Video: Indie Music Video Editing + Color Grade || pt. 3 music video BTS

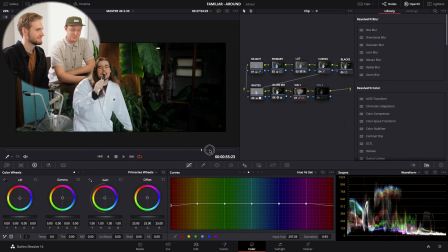1156s
on canon at least once in our lives and canon skin tones super red usually or
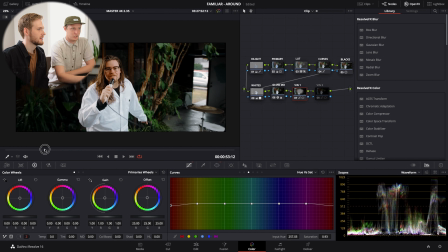1162s
historically yeah and they're known for that contrasty look uh
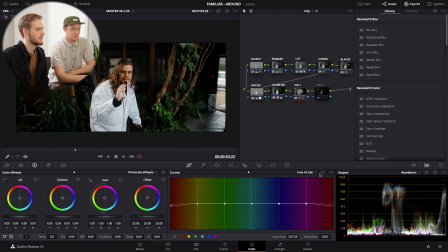1166s
so yeah anyway red red will come through usually if you add more contrast and black point so yeah that's smart just subtle just subtle it's something i'm used
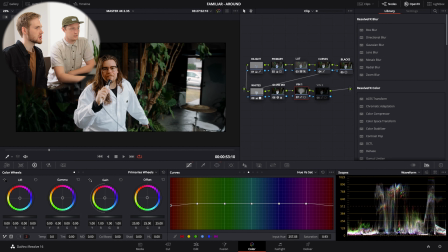1177s
to doing i don't think i did it on this image because i saw that reds were bothering me along the edges that's just something that gotten used to so okay uh last node is a second vignette and basically we're doing the reverse and so we're using our same circle window but we made
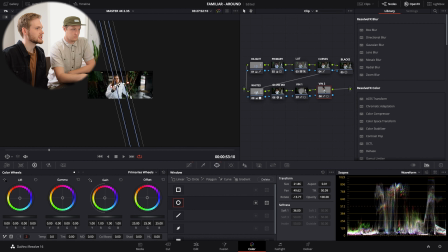1195s
it super long i just stretched it out to the max and then
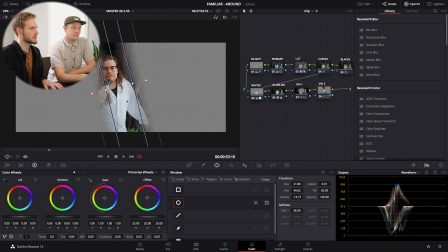1200s
softened it a little bit so we see what we're affecting we're basically affecting the middle of our image and i just made it off to the side because light very rarely is going to be perfectly perpendicular if we know the
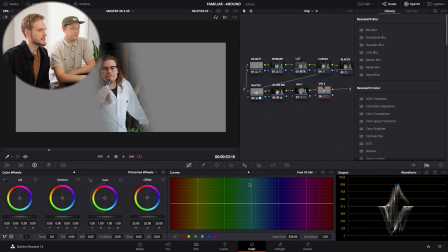1215s
sun or we have a light set up it's going to be angled and we basically did the opposite over here so we went to our brighter side of our curves and we just bumped that up ever so slightly and so basically what that's giving us is making him just stand out ever so
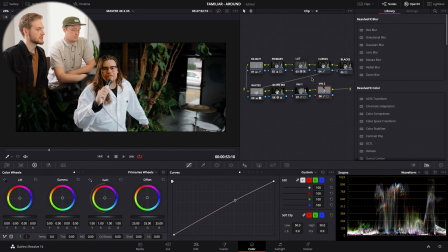1232s
subtle without affecting the rest of our image right which Which, if we were to oversimplify your whole workflow here, if we were to extremely oversimplify it,
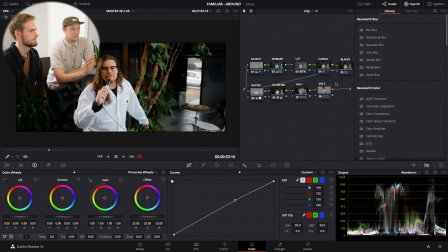1246s
what you've done is some contrast, some saturation, some HSL adjustment. and then most importantly i think you've separated
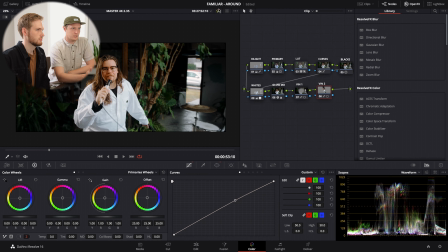1261s
your subject from the scene or the background but not in an unnatural way yeah so you've the brightest part of the image the part i'm most interested in looking at is elijah
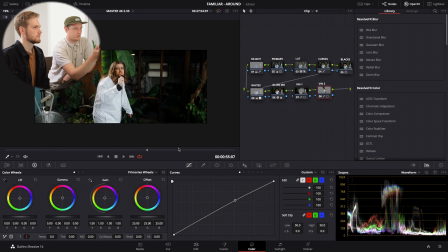1273s
lead singer as he moves around a room even when there's a bright metal
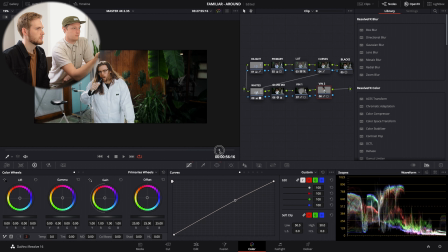1279s
bicycle things like this if we were to oversimplify the concept of what you've
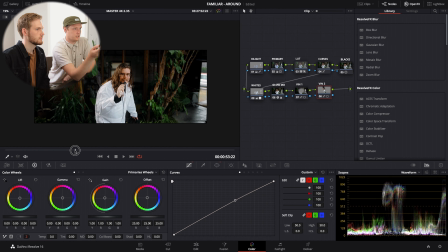1285s
done here that's really it some contrast some saturation some hsl work you you know we got the skin right in in shooting like on the day of we did most of the lighting pretty well um this is like to
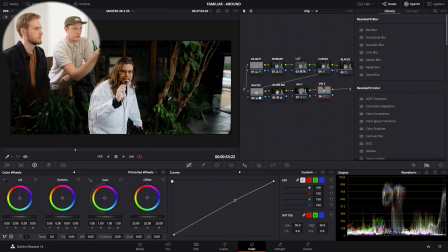1301s
me a classic case of like how shooting well and exposing well yeah white balancing well yeah it's going to save you so much like turn the whole grade off like like that just that looks
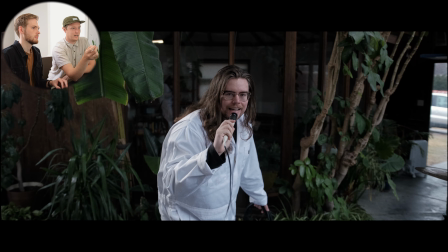1315s
it looks like it's going to make so much sense for you to arrive at this end that to me
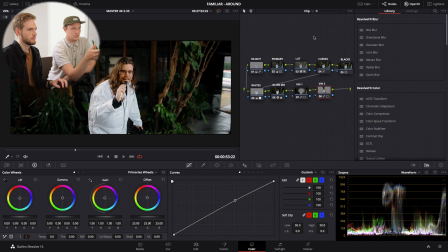1324s
yeah that looks very natural it doesn't look like an artificial grade so yeah anyway that's that's pretty much it on the grade yeah last last thing i mean if you look at my waveform we're getting pretty close to zero. I think some people can say I'm a little too low.
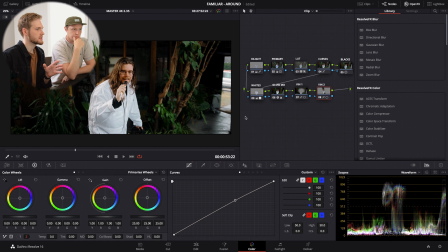1340s
I think I, when I was exporting this and viewing it on Vimeo and YouTube, where it was going to live on my phone, I think originally I probably had my lift a little higher and I just felt the more I was viewing it, this is where I maybe broke the technical rules a little bit.
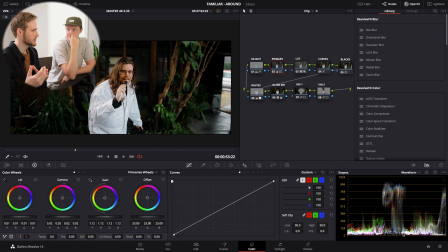1359s
And I was just seeing my it felt like my export just when i would export it it looks a little brighter than it does here in davinci and so keeping us real real close to zero was more of a touch on the the finishing side of viewing it on the platforms where it's
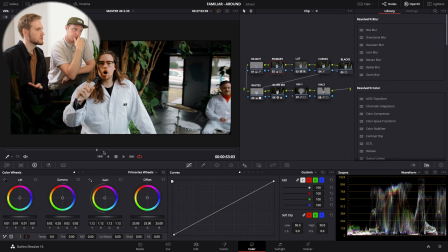1375s
going to live and it i didn't want it to feel too washed out and so this
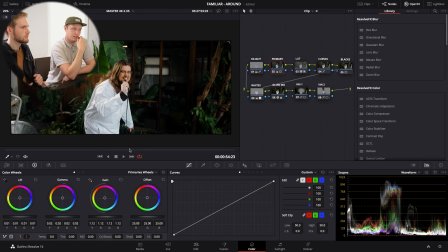1381s
this is the frustrating reality of color grading and being a colorist
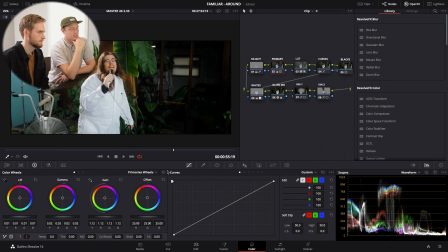1386s
in being a videographer is that your final product is going to be viewed on 100 different screens in 100 different places with different internet capacities and different viewing platforms between Instagram or Vimeo or YouTube, etc.